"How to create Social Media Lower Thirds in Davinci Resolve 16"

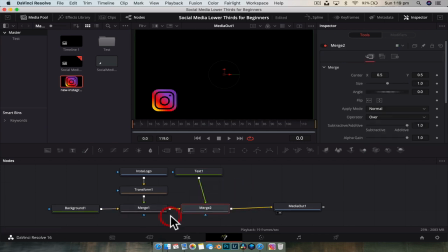[4:04]
and same thing we're going to drag the output to the output of the merge so that we can see it on top obviously we don't see anything at the moment because we haven't typed anything and here in the inspector we start typing out what we want to you know what our handle is we're going to start with this I'm gonna go at and then I'm just gonna do this one here and
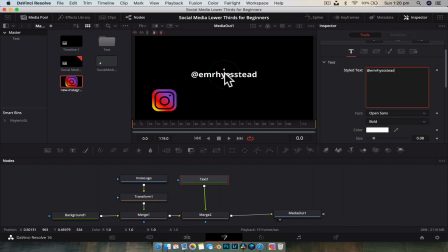[4:24]
this is I think it's Emery so hopefully I didn't butcher that it's a follower of the channel and follow on Instagram and so big shout out to this guy here doesn't know I'm doing this and And we're gonna just move it into position like so. And now we're pretty much good to go, all right?
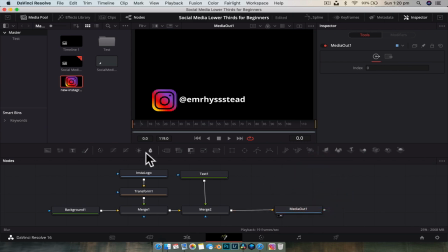[4:42]
Now we need to start animating everything. What I like to do is start by piece by piece. So we're gonna start animating the logo first. We're gonna click the transform node. And to start animating, we just click these diamonds next to the parameter we want to animate over time.
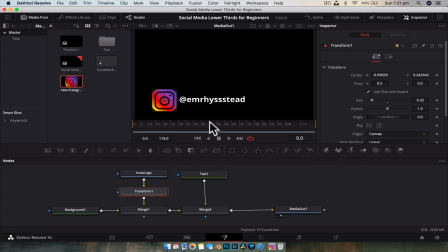[4:57]
By clicking these diamonds, you're gonna create a keyframe and that's how we start the animation. So what we're gonna do is we're gonna start at frame zero and we're going to drop the size. Remember how big it is at the moment. We're going to drop it to zero. We're going to hit a keyframe. We're going to start it at zero. And we're going to move forward 10 frames and we're going to size it back up again, okay? Roughly to where we were before.
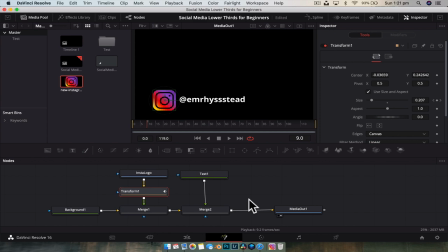[5:16]
And then if we go back to zero and we hit spacebar, now we have our Instagram logo scaling in and out. And that is going to be our primary animation, okay? So that's first step. Then what we're going to want to do is we're going to move forward a bit in time.
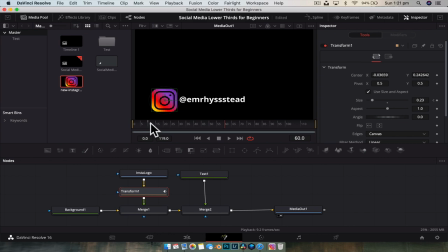[5:32]
Let's go to frame 60, which at 24 frames a second is roughly 3 seconds-ish. Actually, let's just go to 70. And we're going to set another keyframe on the size. And the reason we set another keyframe is just so that the system knows that from frame 10 to frame 70, nothing changes.
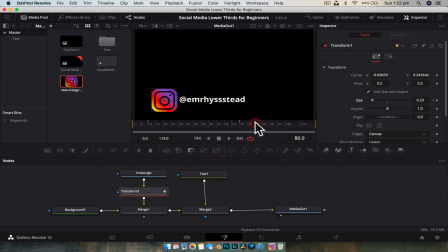[5:50]
It stays the same size. Then we're going to go down to frame 80, and we're going to drop it back down to 0. Really simple animation. And so now what we have is from frame 0 to 10, it goes from smaller, it gets larger. then it stays the same for the duration it's on the screen for and
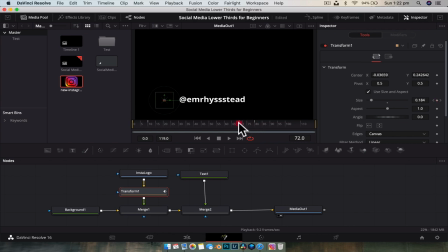[6:06]
then at the very end it shrinks back down and that's our primary animation. Now we can add what I like to call secondary animation to this or secondary motion just to help sort of sell it. So what we're going to do is at frame 10 with the transform node selected we're going to hit a keyframe on the angle and
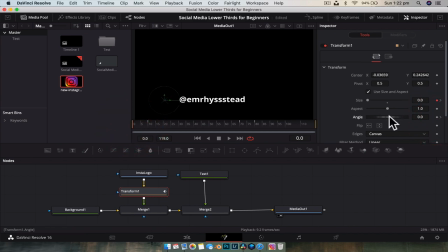[6:25]
then when we go to frame 0 what we're going to do is we're just going to move that angle just around a little bit It doesn't matter what way you go, and it doesn't matter how far, just a little bit. And now what we have, if we move this in, our logo kind of spins into place like so.
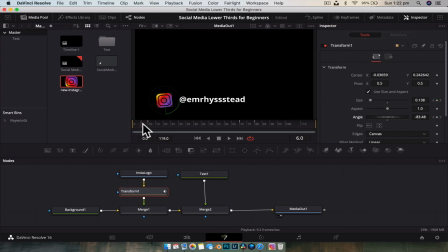[6:40]
Really, just a really easy way to sort of help sell the animation just a little bit better, which is with secondary motion. Now again, we can do the same with the sort of the zoom in, the shrinking bit at the end there.